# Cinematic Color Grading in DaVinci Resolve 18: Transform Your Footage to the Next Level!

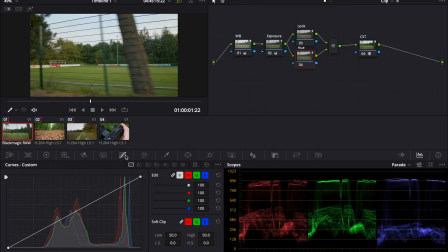[4:07]
So we go to the hue node, go to the hue versus hue curve, and click on everything so that we have some points that we can change. And now we start pulling the hue around so that we get a teal and orange look.
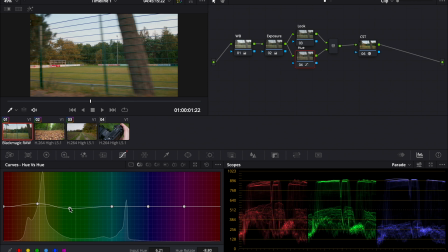[4:24]
So yellow up, green down a little bit, so that we still have some dark greens and not only the warm greens that are yellow now.
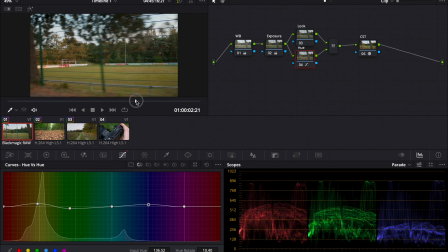[4:31]
Of course, we pull up the blue so it gets teal, and I think that's fine for the hue adjustments.
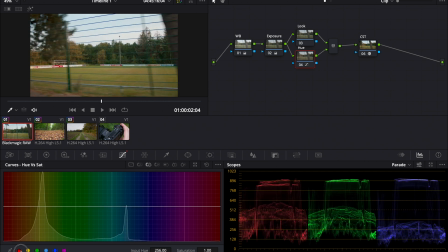[4:40]
Maybe the saturation, hue versus saturation, so we make a few points here again, and then we pull up the saturation so it's stronger. Now we go to the look node.
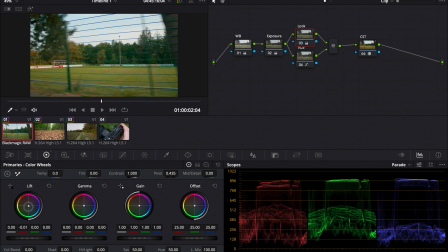[4:51]
And I think we will start with the primary wheels. First, we pull down the lift, which is basically the shadow area of the image. not too much. Then we pull up the camera to the warm side, pull down the lift again,
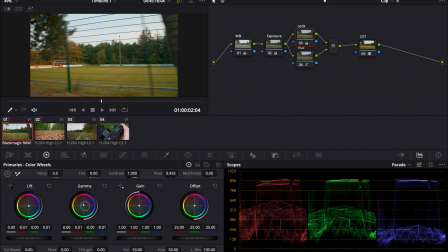[5:08]
so we get a little bit of complementary colors, which basically means that we have a lot of color separation. And since this was shot at the sunset, I think this look will be a little bit more on the warm side, so I will use the offset width for that, so we got more of a warm look.
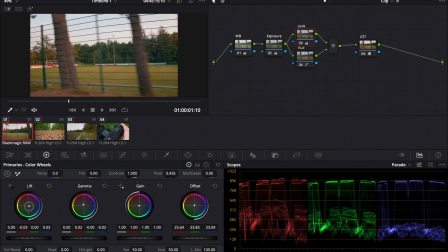[5:28]
And to counter that, we pull down the lift again a little bit.
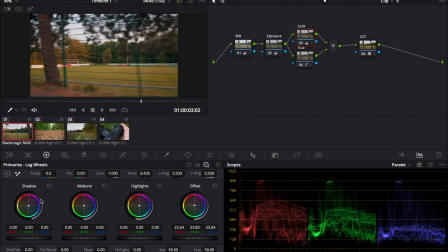[5:32]
And now the black point is off, so we go to the log wheel and counter that with the shadow wheel, which is basically the exact black point. Just a little bit.
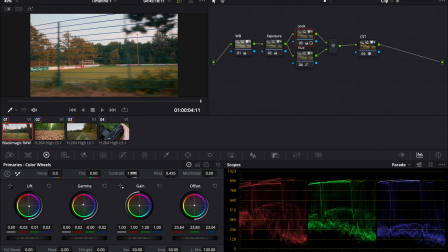[5:46]
Maybe pull down the lift wheel even more. We can even increase the contrast a bit so that we get more contrast.
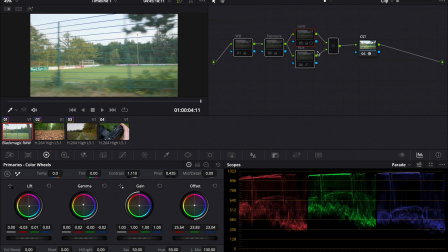[5:55]
That's before we even started color grading. So this is the Rec 709 conversion, just with the corrections, and this is the look.
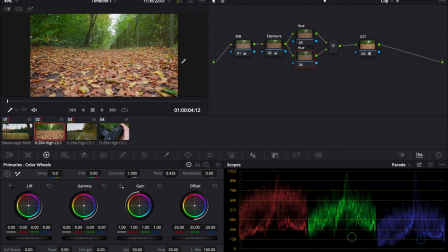[6:02]
Now I click on the look node, Command C or Control C, and go here and paste it on the look node here.
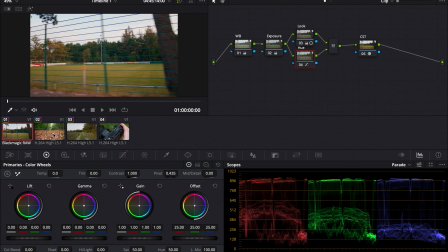[6:10]
Then hue node here, click on it, Command C again, and with Command V or Control V, we add it here.
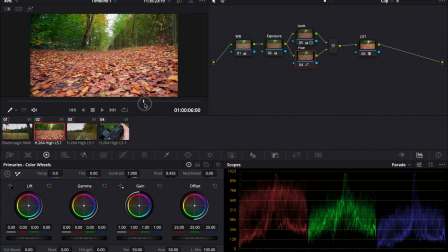[6:18]
And as you can see, we need to make some adjustments because the red is too strong in my opinion. And maybe we push the blue a little bit more on the teal side than on the blue side. Looks a little bit too magenta in my opinion. So we might want to start with that.
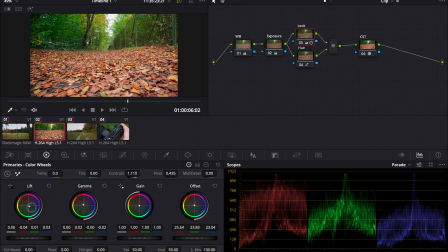[6:33]
And pull down the lift. And I pull the lift to the teal area instead of the blue area a little bit more. Then we go to the hue node. And I will make a point here.
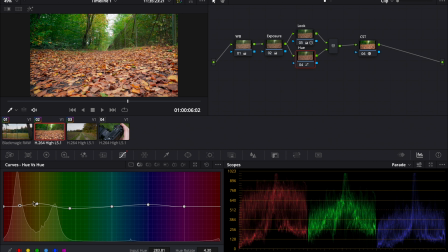[6:48]
Pull it down a bit. And pull this point around, pull up the green a little bit more because this green is already pretty green, so we could make it a little bit more warm, and we still left that dark green area,
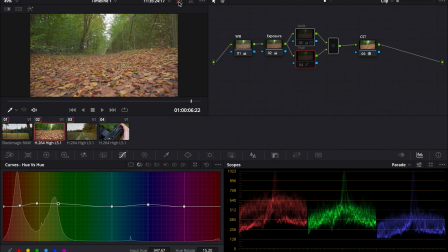[7:06]
and that looks pretty good in my opinion. So this is before the conversion, this is just a correction, and this is the color grading. Now we can copy the look node again and paste it right here on this clip, go here with the hue again and paste it on the hue node here. So basically we copied the color grading, and in my opinion that looks pretty good. And as you can see, it's not that much work, but we still got a pretty good look, and we can copy this look and paste it on all the other clips.
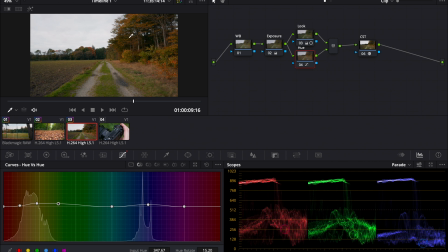[7:36]
And if you shoot with this custom profile all the time and you want to use this grade, you can even go to the gallery,
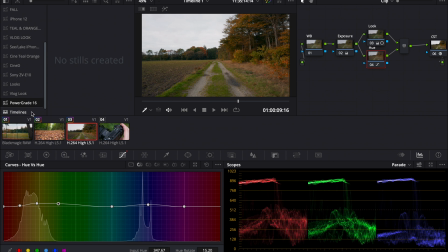[7:42]
right click and add power grade album, and then you right click on this picture, grab still. Now you got your color grading saved for all your projects in DaVinci Resolve. And now even when you're in a different project in DaVinci Resolve, you can access this color grade and apply it to your clips that you're using.
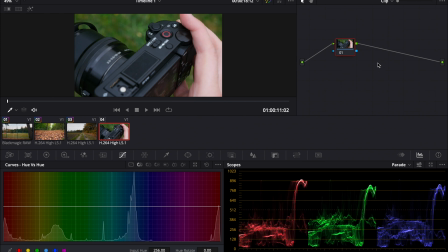[7:58]
So now we will deal with this Rec 709 clip. For that we make a new node with Option S again, or Alt S on Windows again. And parallel node, Alt P or Option P. And then I will start naming them Balance, Look and Hue. So first we start with the Hue.